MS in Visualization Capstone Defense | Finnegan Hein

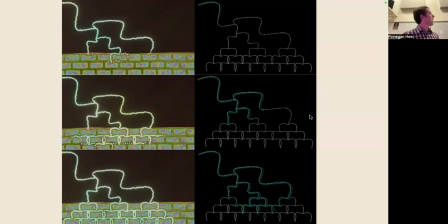1165s
Additionally, instead of using a nebulous web of lines, each point must follow this L system path that I created to animate the ectomycorrhizal interface.
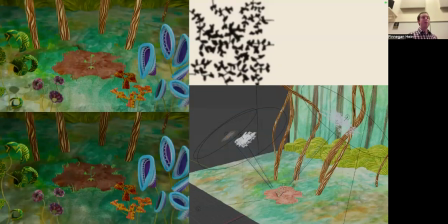1180s
To add life to the lighting, I layered alpha maps of branches and leaves and subtly animated their location and scale.
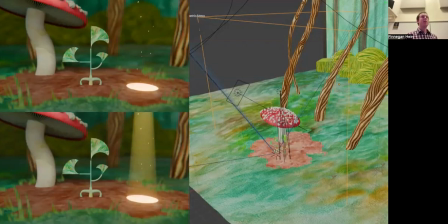1189s
I also included volumetric lighting to the hero spotlight so that a beam of light would be shown, otherwise all that would render in scene were the surfaces that the light would hit.
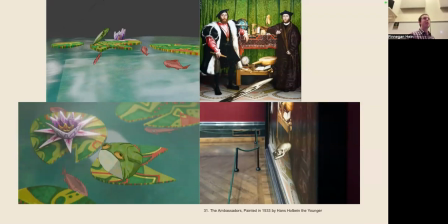1205s
The beginning of the short follows a series of 3 establishing shots that emphasize the theme of symbiosis in different ways. All of these scenes include the use of both 2D and 3D animation by incorporating frame-by-frame drawings in the 3D scene using grease pencil,
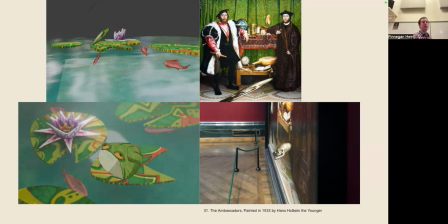1220s
contributing to the tradition of hybrid animation. The merging of these two mediums goes hand in hand with the relationships they are representing. To make the grease pencil assets look integrated in the scene, each drawing needed to be angled according to the camera's view. This meant that at any other camera angle, the assets would not look proportional.
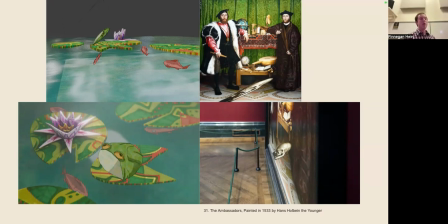1241s
Hans Holbein played with this concept in his painting The Ambassadors, where he painted an elongated skull that only appears proportional at a glancing angle. Hans uses this method to challenge the viewer's perspective on mortality, but I used it to force the perspective and integration of 2D elements into the 3D scene.
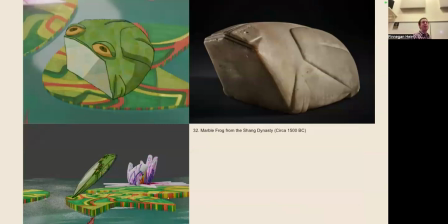1263s
The first scene emphasizes a commensalistic relationship between lily pads, frogs, and fish. Lily pads provide resting spots for frogs as well as shade for fish, and I was inspired by the stylization of these animals in ancient sculptures.
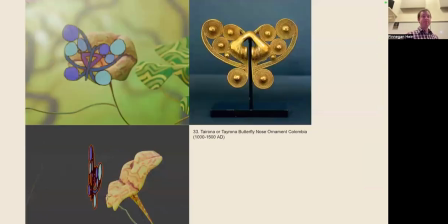1279s
So this is a marble frog from the Shang dynasty. Here's a Tayrona butterfly nose ornament from Colombia, and this scene shows a mutualistic relationship between butterflies and plants where the flower provides the butterfly with nectar while the butterfly helps pollinate the plant.
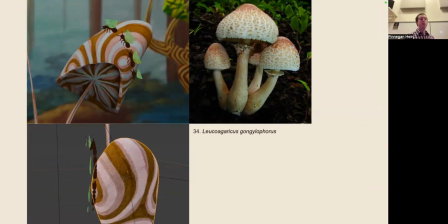1300s
The third features leafcutter ants, which have a symbiotic relationship with the fungus Leucoagaricus gongylophoros. The ants bring the mycelium leaves for energy and cultivate the mycelium for themselves.
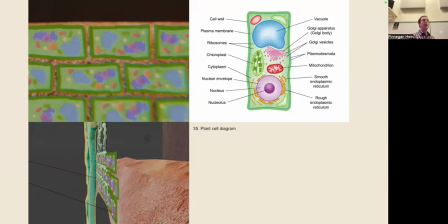1315s
By establishing scenes with grease pencil as the visual language to show symbiosis, the climax ties back to the beginning of the short by utilizing this same strategy for the microscopic plant cells. This reinforces the similarities between these relationships. Building on this premise,
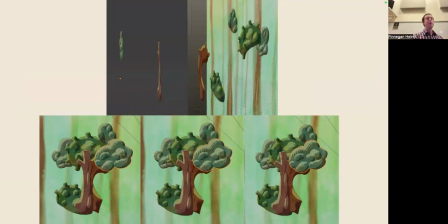1334s
I played with the concept of parallax and 2D assets to create the illusion of depth and form as an experiment in 2.5D animation. This is when 2D assets are used to create the illusion of 3D space. To apply this technique, I arranged multiple grease pencil assets to form one tree asset.
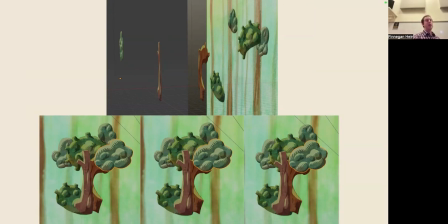1352s
I then placed each asset far apart from each other, and the camera's movement caused parallax between the elements. So it looks like the camera is rotating around this 3D object.
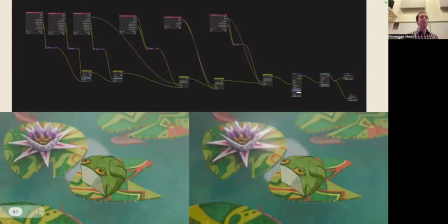1369s
Compositing the grease pencil animations into the scene proved to be a considerable challenge. By default, all of the 3D assets are rendered first, and the grease pencil assets are superimposed on top of the render, regardless of where it is placed in the 3D scene.
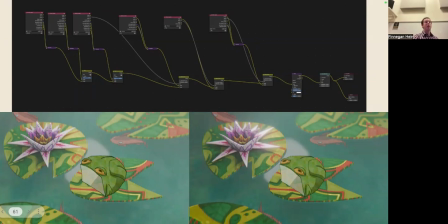1385s
My solution was to separate each visual layer into its own render layer and add them together using alpha over nodes.
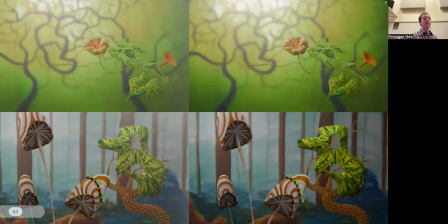1393s
I added motion blur, bloom, and lens distortion, which created a visual cohesion from shot to shot.
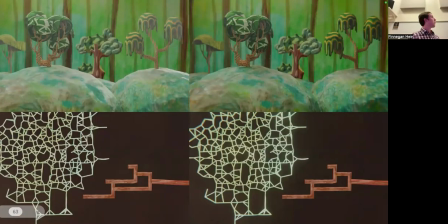1401s
And I also separated every light into its own light group and added each render pass back together in compositing.